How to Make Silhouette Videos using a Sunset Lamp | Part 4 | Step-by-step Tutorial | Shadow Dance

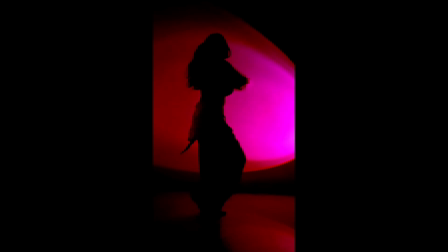Personally, I usually use a single color for my silhouette videos, but you can experiment with all these modes and see which one fits your style best.
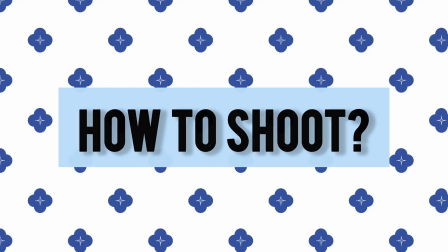Now let's see how to actually shoot the silhouette video. The first and most important thing is to have a dark room.
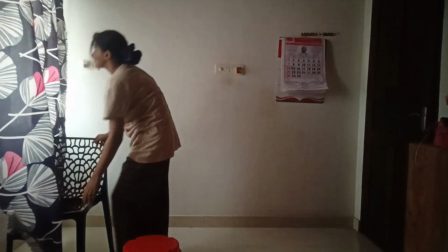If your room doesn't get completely dark, you can use dark curtains, or like I do, cover your windows with dark bed sheets to block the outside light.
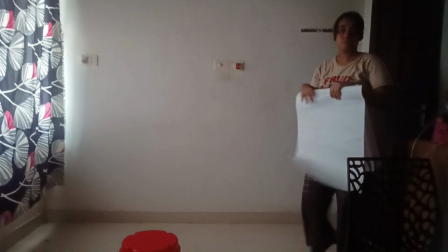Next, remove any unwanted things from your background. A minimal background always looks better because the focus stays on your silhouette and your movements.
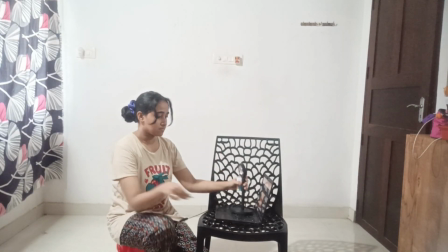Now let's set up the sunset lamp. First you have to connect your sunset lamp to a power source.
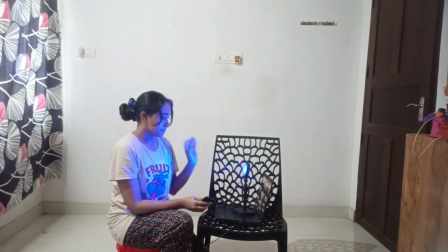Here I am connecting it to my laptop. Then you can place your sunset lamp directly on the floor,
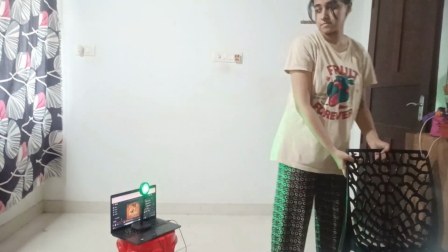or you can keep it on a small stool or table depending on the height you need.
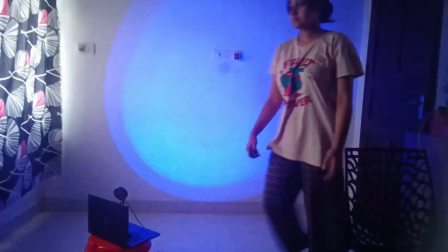Always place the sunset lamp facing the wall. So the distance between the lamp and the wall changes the size of the light circle.
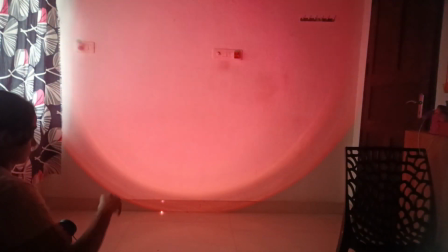If you keep the lamp farther away, you will get a bigger circle.
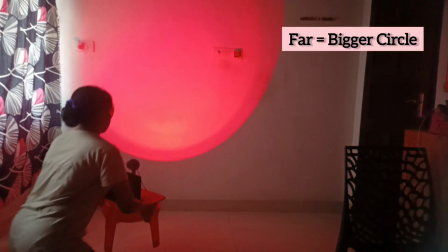If you bring it closer to the wall, the circle becomes smaller.
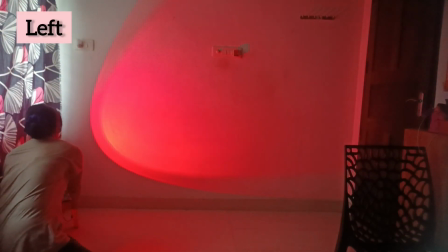I usually keep the lamp either on my left side or on my right side because it creates this kind of lighting effect.
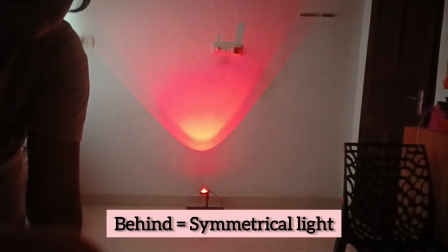You can also place it directly behind you in the center, which will create this type of symmetrical light.
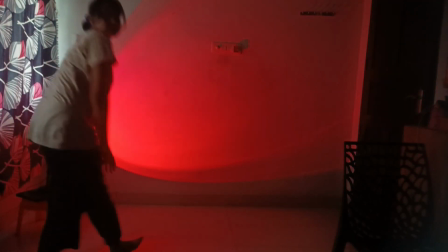Personally, I prefer keeping it on the sides because I think it gives a cleaner silhouette look.
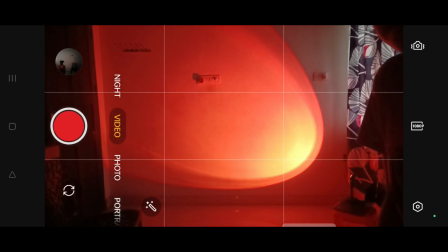Once your lamp placement is done, move on to your camera settings.
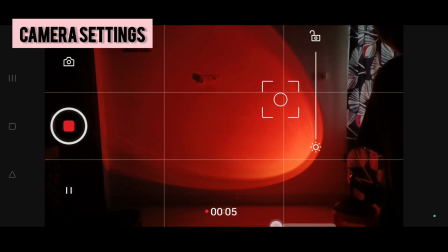Reduce the camera brightness by lowering the exposure and make sure to lock the exposure so that the brightness doesn't keep changing while you dance.
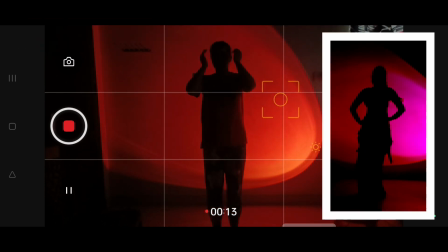Also, make sure to record in the reel frame ratio because it works best for Instagram reels and YouTube shorts.
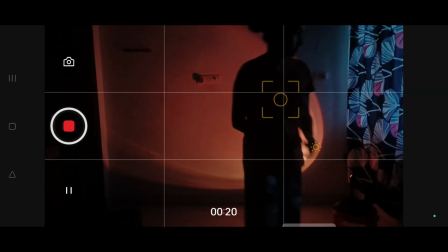And this is how the final shot will look. And another thing you can experiment with is the color of the sunset lamp.
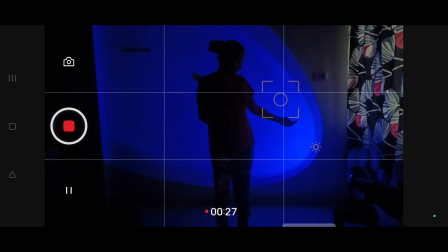Using the remote control, you can change the colors according to the song or the mood you want to create.
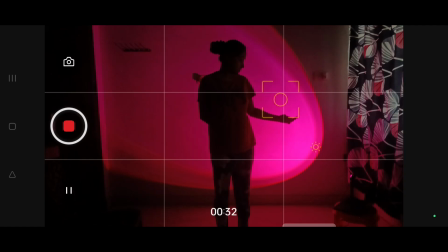You can choose colors like red, green, blue, orange, and many more. There is also a color changing mode like flash, strobe, smooth, etc.
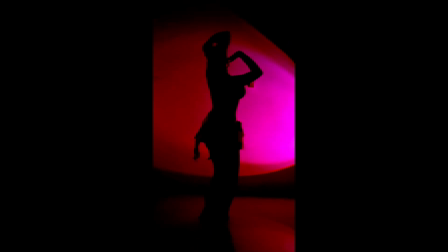And I usually choose the color based on the vibe of the choreography and the emotion I want to convey through the video.
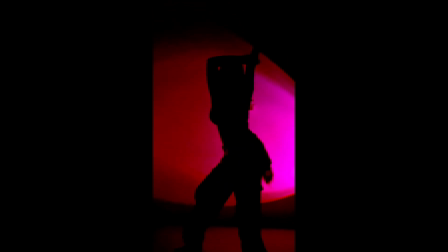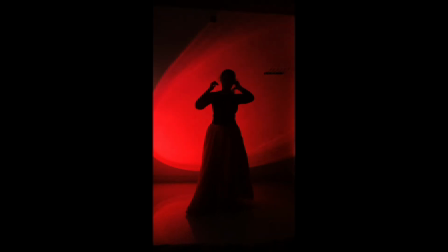Now let's talk about styling and choreography.
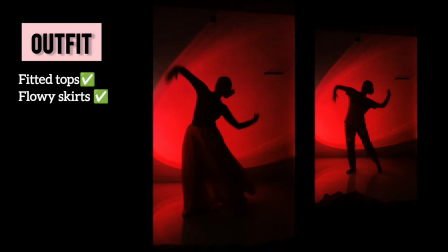For the outfit, fitted tops and flowy skirts work really well because they make your movements look more defined and elegant. As you can see here, there is a huge difference when the fabric moves along with your body.
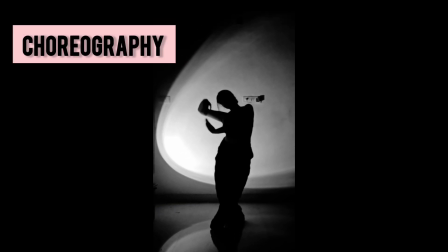And while choreographing, keep in mind that the silhouette videos are all about creating clear shapes.
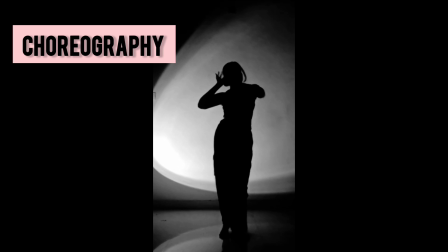Try to do your hand movements more towards the sides of your body so your fingers and hand gestures are visible.
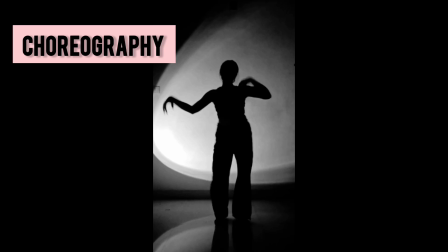If your hands come directly in front of your body, they may blend into the silhouette and the details won't be visible.
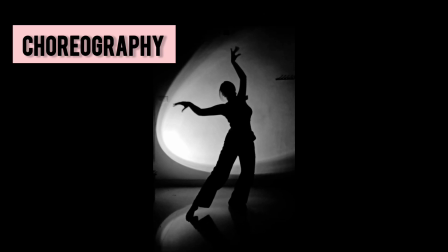So focus on creating beautiful lines and shapes with your body, and that will make your silhouette videos look much more aesthetic.
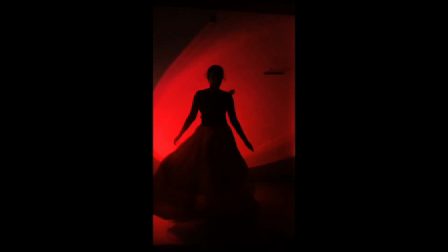And one more important tip is to not stand too close to the wall.
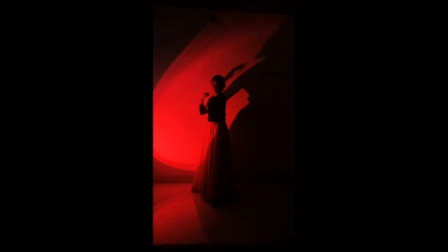When you stand very close to the wall, your face and body details can become more visible and you won't get that clean silhouette effect. Always maintain some distance between yourself and the wall. This creates a sharper outline and makes your movement stand out beautifully. Now, editing. Once you have finished recording, it's time for editing. I usually keep it simple, a little more contrast, slightly darker shadows, and minor brightness adjustments are often enough. The lighting setup does most of the work, so you don't need any heavy editing. Common mistakes. A few things you have to avoid is that keeping the room lights on. It's a very big mistake. If there is a slight light coming from anywhere, your silhouette may not look clean.